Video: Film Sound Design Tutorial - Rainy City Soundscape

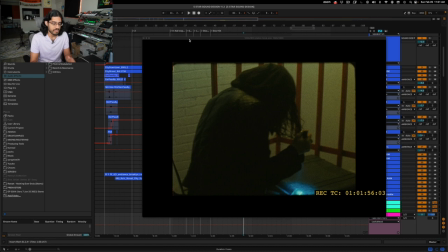(3:38)
So with the first minute and a half of the film, the director wanted just like the tension and the energy to just continually rise to until she eventually breaks into the film studio,
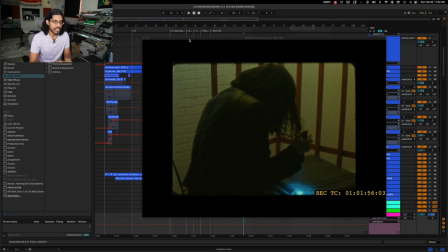(3:49)
which once she breaks in and then you could see she starts rummaging through stuff, that's kind of like the peak energy, peak moment of the film kind of thing. So that's where if you heard the actual rainy ambiance and all that, that's at its height.
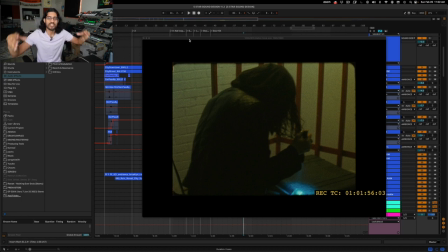(4:05)
It's at full volume. There's the most layers. There's the most stuff going on. And so that is intentional. It's supposed to just slowly build up.
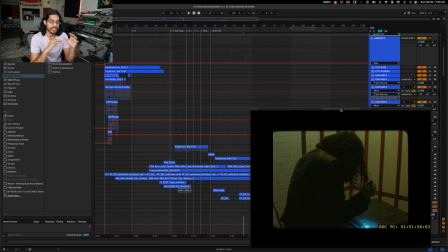(4:13)
So I'll first start with the layers pertaining more to the city soundscape, which is dominant in like the very beginning of the film. And then I'll cover the layers that pertain with the actual rain and the storm and the weather, which is more in that build up, and then eventually like the actual peak where she's rummaging through this film studio.
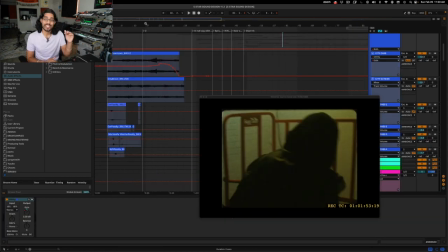(4:32)
So before I get into all the different tracks here, I just want to say shout out to Splice, because that's where I got most of these sounds from. They have all these Foley and film sound design packs, and I recorded some of the sounds for this project at home, but I don't have like a Foley studio, so there's only so much I can do,
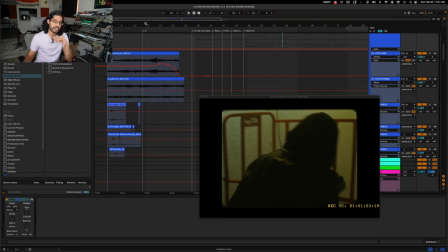(4:48)
but luckily Splice pretty much had everything I needed for this project, so that was nice. Let's go back to the beginning of the film here.
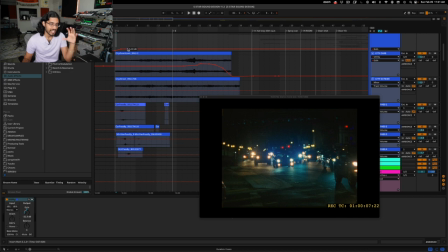(4:56)
This is where we have the most of the city soundscape kind of parts, and we'll start with that.
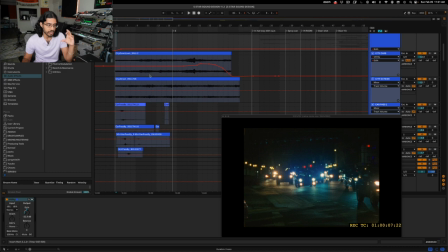(5:01)
I have a couple different layers and sounds going on here that are helping set the scene. There are two here, these city cars and the city outside, that's just what I called it. And this is kind of just like the background ambiance of that city. So let me just solo that, play those two individually.
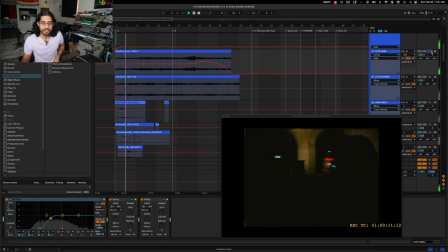So this has, some like police sirens, just some like random noises, just city noises. They find some like construction stuff, obviously a lot of cars.
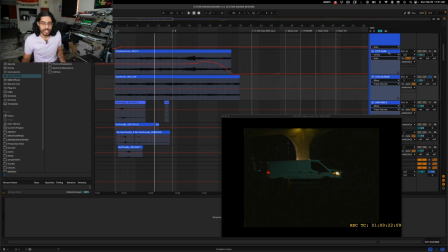(5:35)
And then this one here, it's a little bit more full, because this I did roll off some of the low end right here. And so this one, a lot more full sample, really hear these cars.
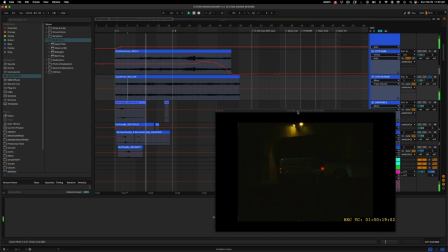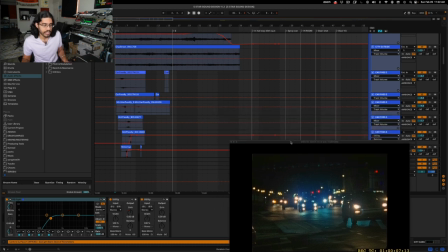(6:00)
And then that is augmented by a lot of different individual car flybys. And that's mainly for this scene right here, right? This scene and then this scene where you have all these cars actually flying by.
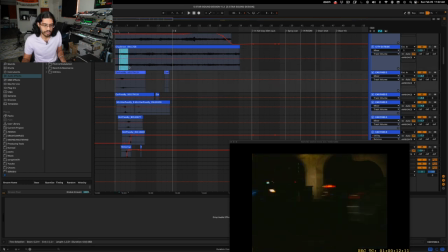(6:14)
So I have these individual flybys that are sort of timed to the stuff that you see on screen.
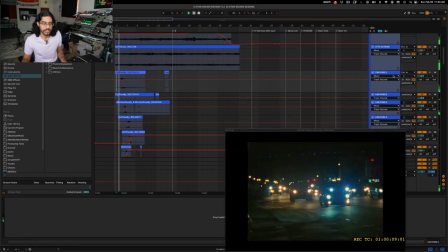(6:21)
So let me just play that for you. You can see that here. See, there's this, like that.
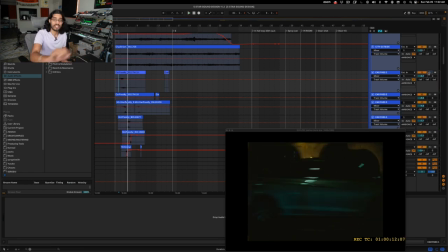(6:30)
And it doesn't have to be like perfectly exactly matching with a car that you see, right? Because you're not that tightly focused into the timing of an exact car. But it just needs to like make sense when your brain sees it. It just needs to you shouldn't be thrown off by it, is really what your goal is.
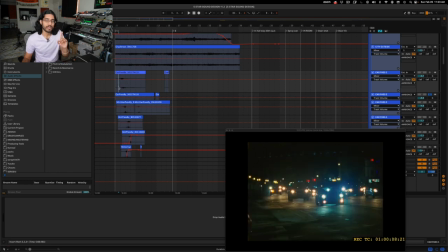(6:49)
It should sound realistic. Which, by the way, that's something I'll get to a little bit later in the video, is about realism. Something that with sound design for film is actually the realistic sounds don't actually sound the best a lot of times.
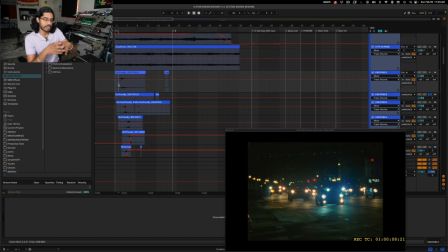(7:03)
In this case, it's a little bit different. We're talking about cars here, and yeah, you need these cars flying by, but you'll see in the rain and like some of these other sounds where you kind of need it to be over-exaggerated and hyped and with all these layers that don't really sound like real life,
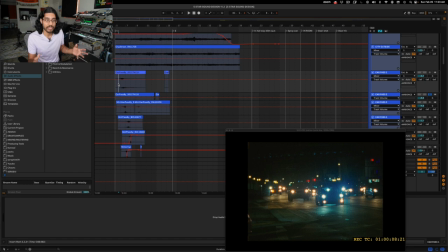(7:19)
but it sounds larger than life, and you need that for film. The classic example is the punch. Like a punch in real life sounds nothing like a punch on film. On movies, a punch sounds super impactful and powerful, and it just doesn't sound like that in real life.
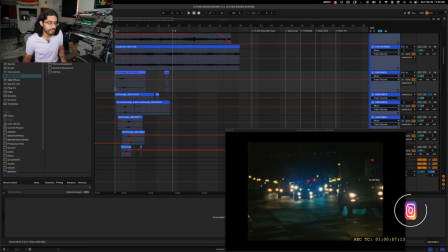(7:33)
So just a side note, which I'll cover a little bit later. So going back to these car flybys, I have a couple more here as well.
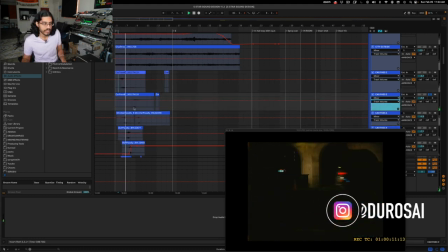(7:41)
Just like over here.